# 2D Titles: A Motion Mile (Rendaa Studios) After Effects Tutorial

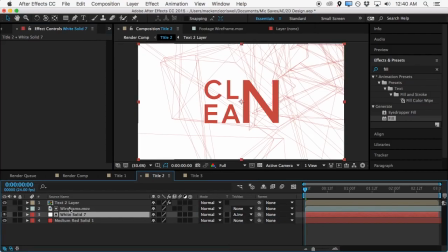1192s
inverted matte of the wireframe as a matte for it and We'll actually do a fill effect because we're going to change the color of this red here a little bit
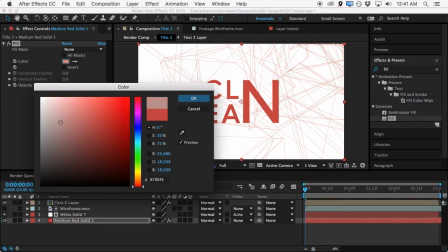1205s
We just wanted a nice starting point what we're going to do is we're going to drag it quite a bit closer to white So that would be pretty close to kind of a white or very light gray But just still have a little bit of that red tone that we like and we want it to just kind of poke out of the background
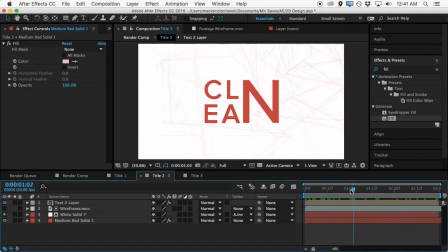1223s
So that we can keep our title in the middle stationary But still have some movement to this middle title and make it a little dynamic in its own sense, so So,
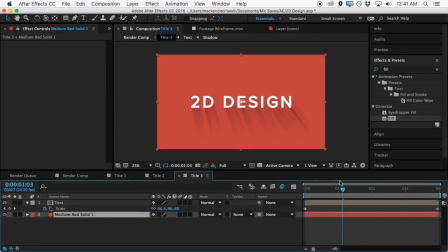1233s
yeah, I think that'll do the trick. And so now we have our three titles all set up and ready to go.
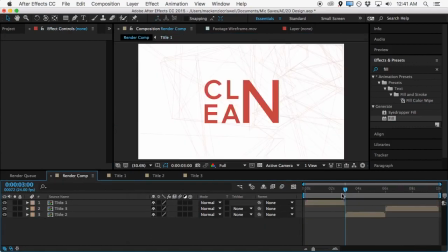1239s
Title three, title two, title one. And if we come back into the render comp, what we'll do now is just kind of animate these together.
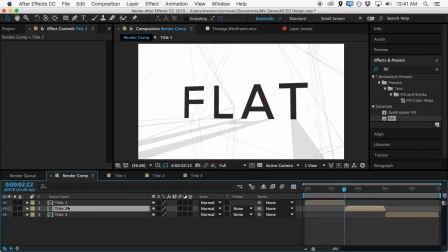1248s
So should be a fairly simple process. But let's go ahead and get started. So first things first, we'll make a copy of the second title.
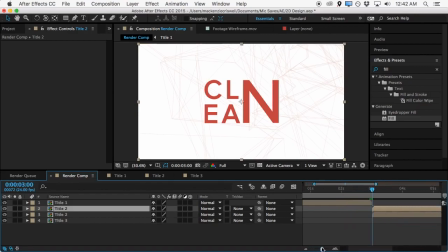1260s
and we're gonna zoom in here a little bit so we can get a little more room to work and the copy this on the bottom will drag out a little bit okay looks nice and see we're at exactly three seconds here at the point where it cuts from title one to title two
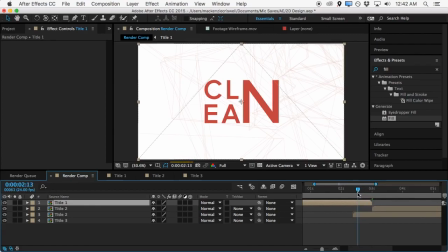1280s
so we'll go back about half a second maybe a little less yeah half a second will work and what we'll do is we'll come to the scale keyframe it and scale it down 100%
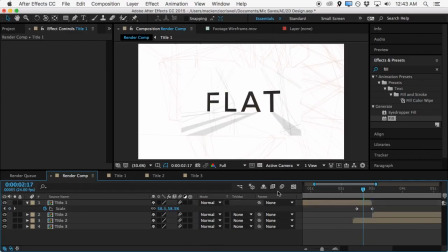1297s
and for all these layers we'll turn on motion blur turn on motion blur for the comp so that as they do things we'll get some nice motion blur that will kind of help us composite these together so this This will be how it animates from title 1 to title 2,
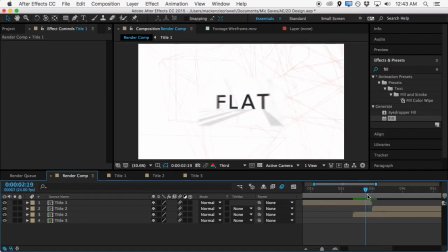1315s
it's just kind of a scale down. Well actually since this is flat, let's do something a little different from what we did in the original. If we hit the scale here again, what we'll do is at this final keyframe, we'll unlock the scale.
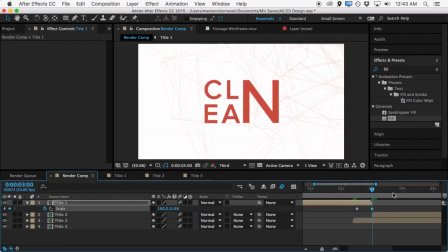1333s
And we'll set the X scale to 100%. So what'll happen is it will just kind of scale down flat.
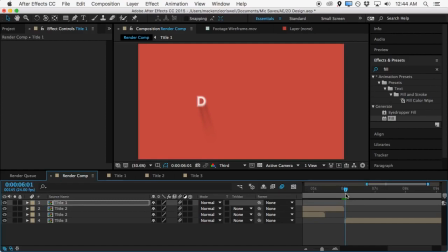1340s
And now we need to go from Title 2 to Title 3. Okay, and so let's come right to the point when it switches titles.
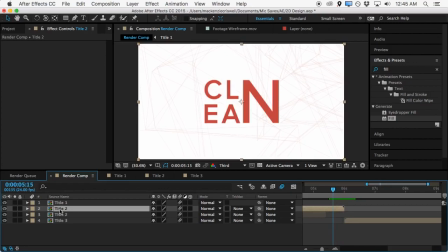1351s
Then go back about half a second. And let's see, we'll hit, and on this second title, we'll hit S, and then hold down Shift and hit P, and then hit R. And what we want to do is keyframe all of these controls,
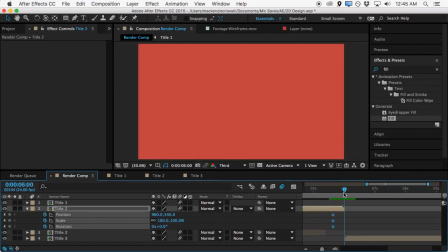1365s
and then come to the very last frame. I write beforehand, and where is the preview,
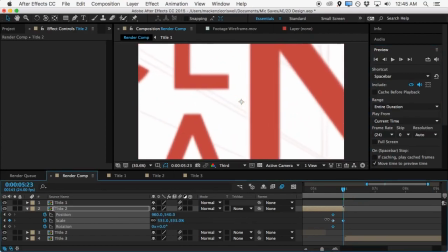1377s
go back one frame, and we want to zoom in quite a bit here,
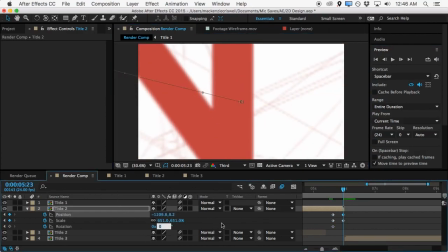1383s
and we'll also rotate, not too much, maybe about 10 or 15 degrees,
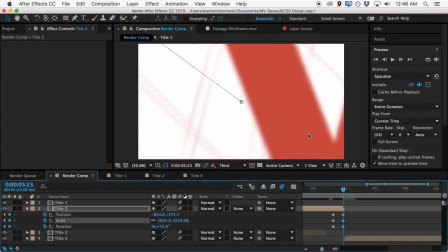1388s
just a little bit of rotation, and then scale up, and that should probably do the trick.
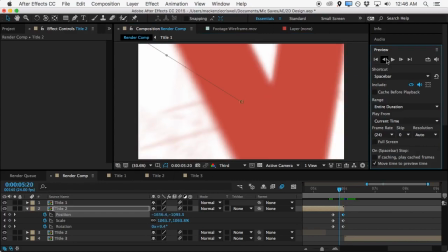1396s
So if we go by back frame by frame, we can watch this kind of do its thing and
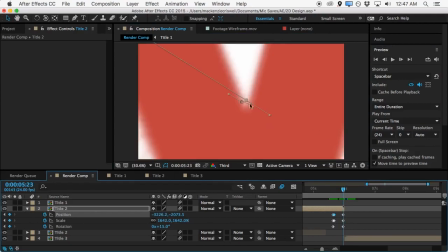1403s
Then we don't actually want for the red to fill the entire frame on the very last Frame of the composition here because what we'll do is this will start to kind of fill the frame and it'll get really close But then when we cut to the actual first frame of the third title it
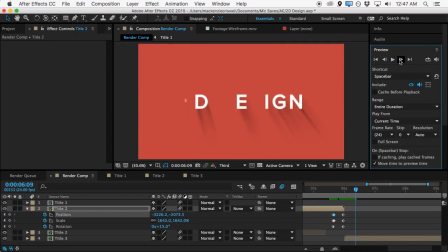1423s
will appear as if that is the last frame let's finish it off and we don't have a repeat frame or anything and we're ready to go but that should have it all animated and ready to go let's go ahead and take a look at this new design